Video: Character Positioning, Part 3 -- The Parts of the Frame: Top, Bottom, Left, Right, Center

here's my third in my character positioning videos and here we're going to talk about where a character is placed in a frame in certain shots and what those tend to mean when you place a character on the top of the frame versus the left the right side the center and the bottom the following analysis is going to be about 50 60 70 percent true not always true you always have to look at context that's my warning to you always observe a shot within a context of a film or a scene or you know an act of the movie before you just jump in and say this is what this means because when I tell you the top of the frame what the top of the frame is doing that's not always true
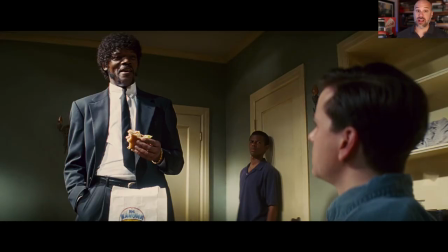(0:39)
when you place a character at the top of a frame but let's talk about that sometimes and a lot actually a lot of times when you put a character at the top of the frame and you have another character somewhere else in the frame usually below the character at the top of the frame is dominating they're in a position of authority and power because they're naturally and literally above the other characters,
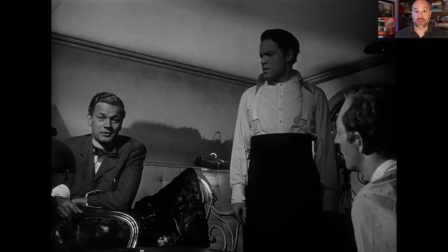(0:58)
towering over them, maybe lording it over them. Maybe the camera angle is distorting this, but you have a character who is more dominant than other characters in the frame or other characters in the scene.
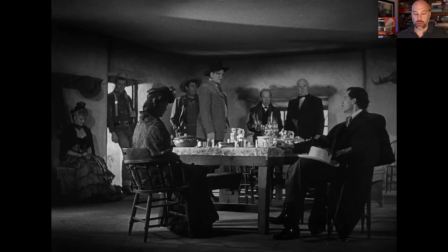(1:10)
If you look at this shot from Stagecoats, for example, where you get the whole group of characters, you have the sheriff at the top and also the John Wayne character. I know that they're more in the distance, but because this is arranged vertically, in my opinion,
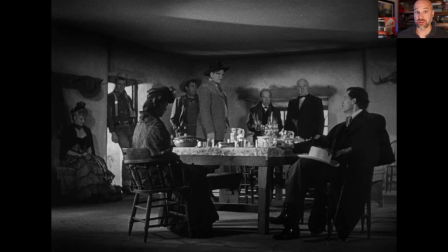(1:23)
you see who the more dominant characters are versus who the less dominant characters are just in terms of top and bottom of the frame going up versus going down.
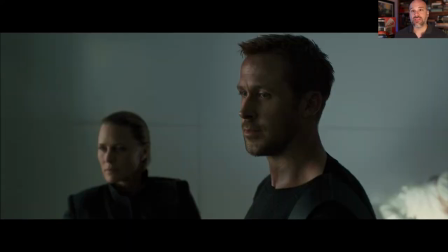(1:31)
Of course this is not always true I do have to warn you just putting people at the top of the frame sometimes it's just natural it's just a way to
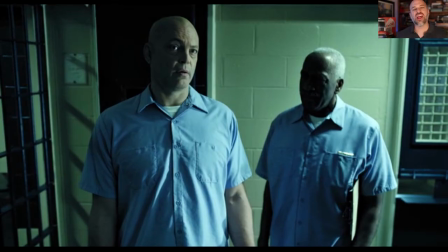(1:37)
shoot the scene and it's a reasonable practical thing so it's not always symbolic not always does it have this sort of meaning to
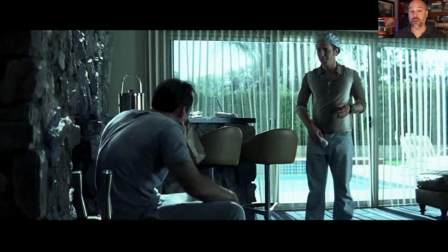(1:44)
it. A lot of classical films that's anything made between you know 19 teens all the way up to the present day mainstream Hollywood fair use this kind of idea that the
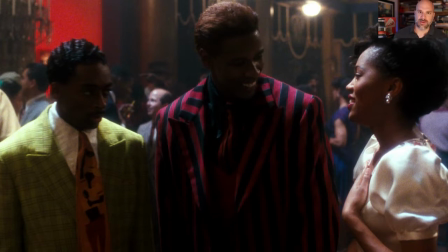(1:52)
top is naturally higher and better than other parts of the frame the bottom by contrast is similar it's the exact opposite of the
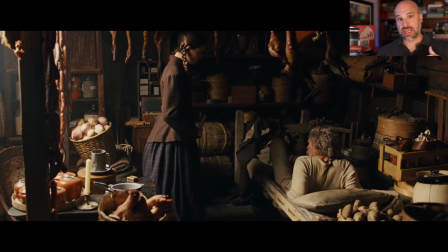(2:00)
top where if you place a character on the bottom especially have their head and their neck near the
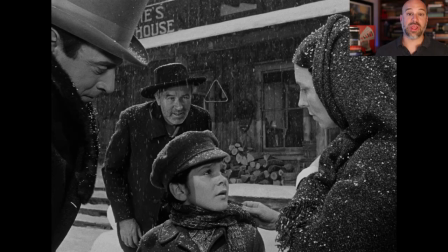(2:05)
very bottom of the frame they are lower they're being marginalized pushed down they are
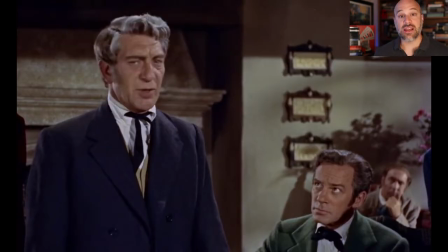(2:10)
literally low and that can indicate subservience lacking
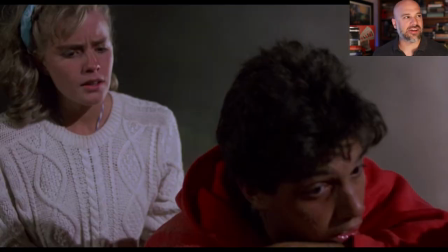(2:14)
power being vulnerable not having you know what not getting what they want,
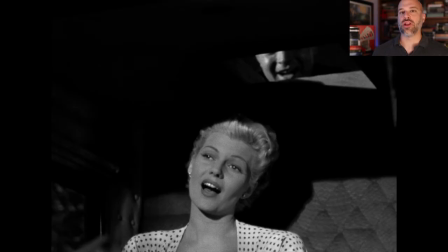(2:19)
for example, and being lorded over by characters who are above them.
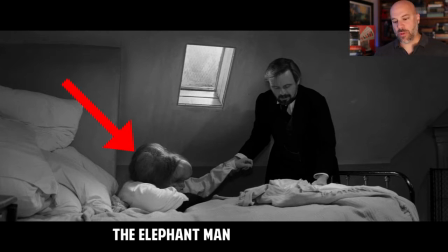(2:23)
In fact, to me, it's pretty rare to see a character near the bottom and only have the bottom half of them or even just a little bit of them show up near the bottom of the frame.
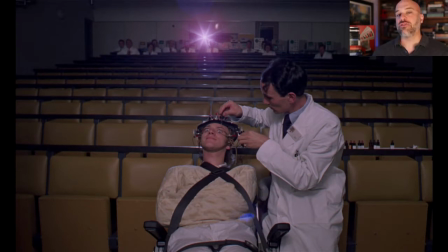(2:31)
I think it's pretty important and more likely the case when you see a character at the bottom of the frame that this is what it's going to mean.
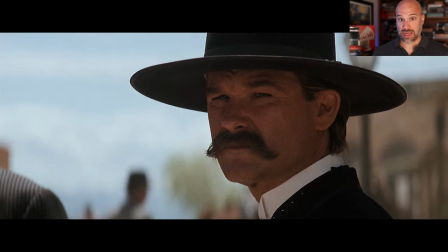(2:37)
Now, the center of the frame is naturally the place where a human eyeball, a viewer, is going to look first.
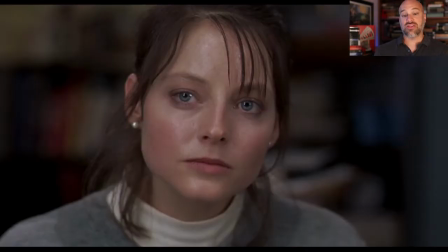(2:42)
The center is the center of things.
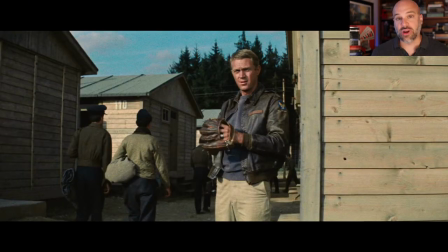(2:45)
It is the focal point or it's a place of prominence a place where you can you know indicate that something is important and that's where people
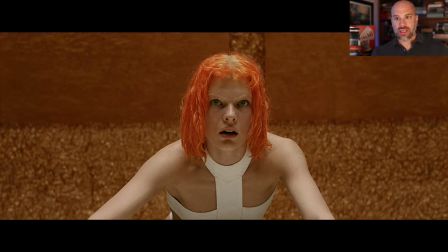(2:53)
will look naturally usually at the center region the left center the exact center of the right center you see a lot of characters who are important and
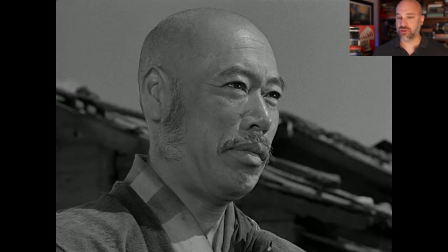(3:01)
we want to identify with them and see those as individuals who are friends or someone we should accept or someone we should at least listen to placed a
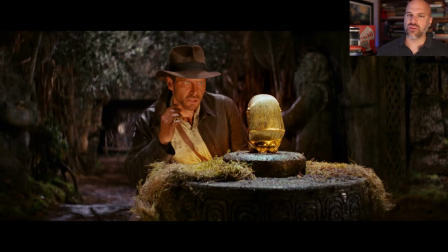(3:08)
lot of times in the right center or the left center of the frame these are usually places of extreme importance in a movie and prominence.
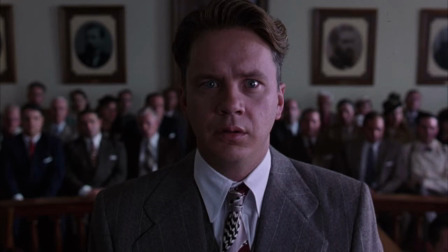(3:16)
Regarding the exact center, sometimes that's great and sometimes that's not.
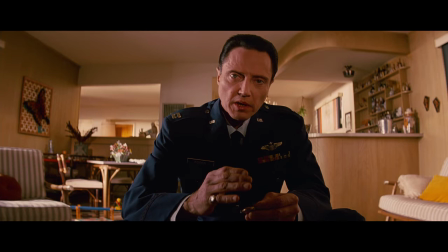(3:20)
It can be a little eerie to have things too symmetrical and thus this may be some kind of warning about a character or they're too vulnerable or something bad is going to happen.
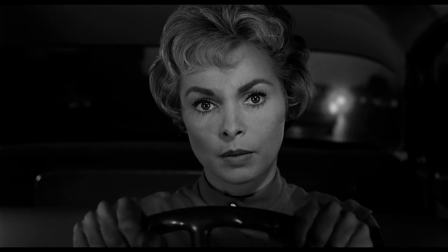(3:29)
Too much symmetry is usually offsetting.
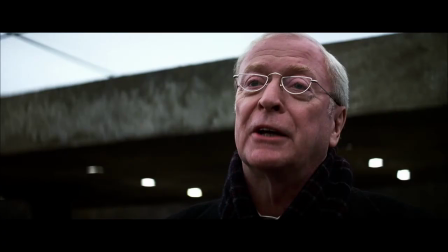(3:31)
We usually like the rule of thirds where a character is in the right center and then you have sort of two-thirds to the left of them or vice versa.
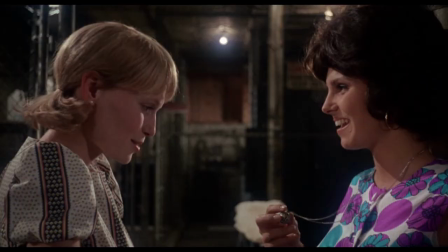(3:38)
Now we've talked about the top, bottom, and centers. Let's look at the left and right and because these are on the margins literally of the frame, whether it's a 1.33 or 1.85 or any aspect ratio,
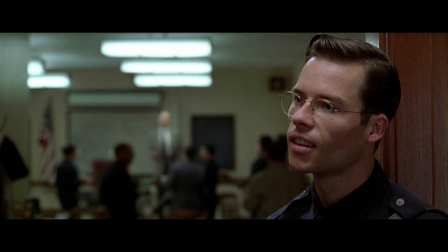(3:50)
you put a character, especially with widescreen ratios at the edges of a frame on the far right, far left sides, you're indicating their marginality. Although, as I said, this is not always true.
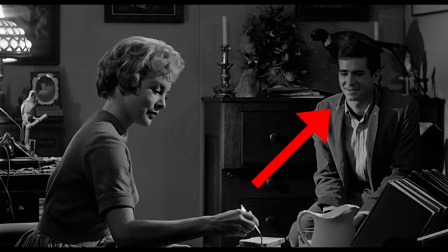(4:01)
Sometimes putting them out to the side, that can mean they're insignificant, they're worthless,
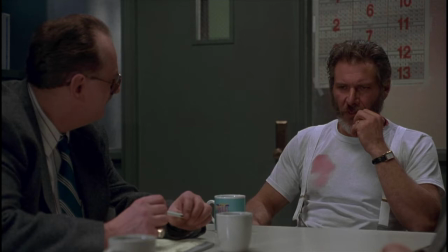(4:05)
they're less important than what's in the middle, and they're literally being marginalized, thus they're symbolically being marginalized.
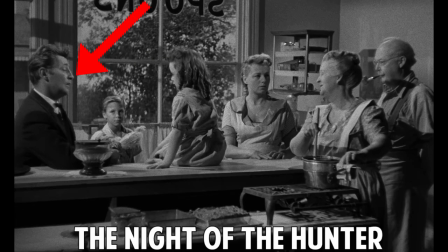(4:12)
I also find the far left side sometimes, like in a horror movie or suspense movie, indicates when the character's over there early in the movie, it means they're evil or they're up to no good or there's trouble coming for that character.
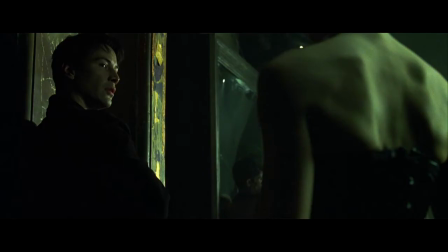(4:22)
The left side, for whatever human reason, being worse than the right side.
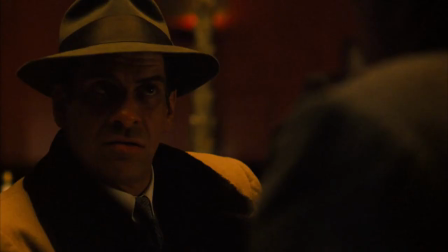(4:27)
That could probably happen sometimes with the right side,
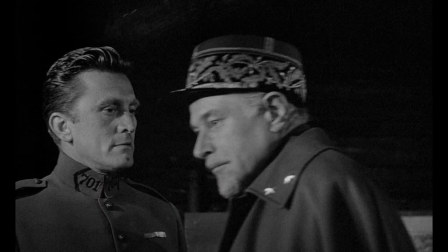(4:30)
but the left side in particular is one of the worst places to be usually in a classical movie, especially like a horror movie, a detective movie, and so on. And last I should mention, there are a lot of times where characters are not in the frame at all.
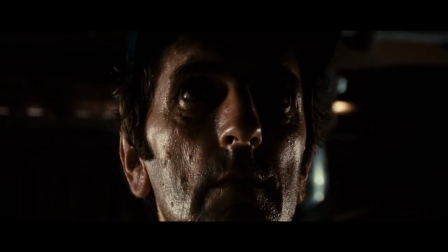(4:43)
And that is of extreme importance when the director puts things outside the frame, not even putting them in any region of the frame.
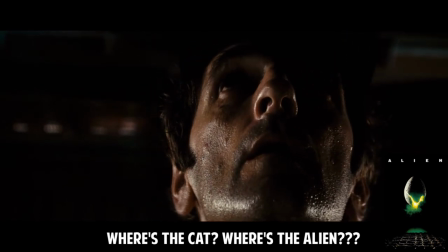(4:50)
Very important and worth knowing what's in the frame and what's not in the frame. And when something important is not in the frame, boy is there a lot of mystery, suspense, and intrigue created when you leave something off the frame that should be on the frame. Now, to help myself out as a viewer, sometimes I think of a frame within a frame, especially for widescreen movies, which definitely, for the left and right sides, can spread things out and do a lot with the far left and right sides.
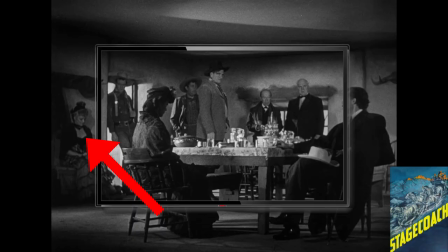(5:17)
That frame within a frame gives me an idea of what the center is and what the margins are, but top, bottom, left, and right, and so that I can see what objects are out there beyond the frame within a frame versus what's in it. Clever Director will show me what's important and then indicate what's not so important, but then sometimes will subvert those.
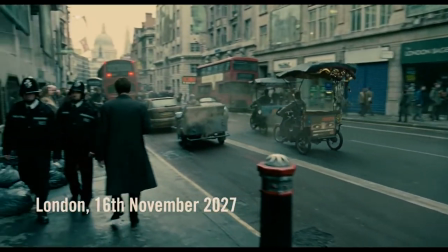(5:35)
One of my favorite science fiction films, for example, is Children of Men, in which the margins, the backgrounds are more important.
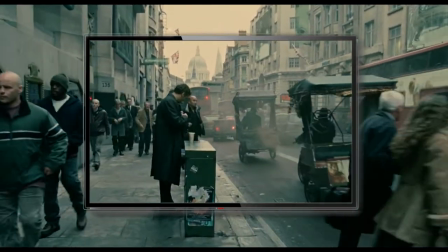(5:43)
The wider world of the film is, I think, one of the stars of the film, not the star of the film,
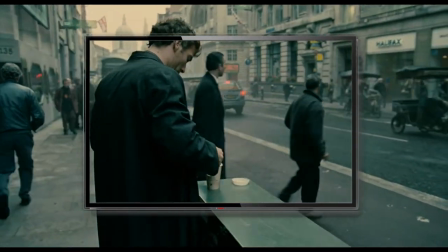(5:49)
whereas the characters in the middle, sometimes shown prominently in the center of the frame,
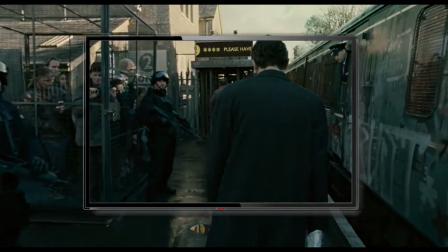(5:53)
while their journey and their stories are important, the world is really interesting in this movie, which is usually placed on the edges, usually the left and right and the bottom of the screen. Now, as always, I'm not sure if this film grammar is universal to humanity in the medium of film, or if it's just merely conventional, and it's been developed out of 20th and 21st century norms, and it might change over time. We'll see. We'll see if the center of the frame is always more important, but I think in the history of painting, we can clearly see that middles have some value or some place of prominence or importance that may continue on in film and last a little while in terms of film tv and video in general so what do you think of this video what do you think of character positioning and what movies have you seen that use this or subvert it let us know in the comments please subscribe this channel for more great content thanks and have a great day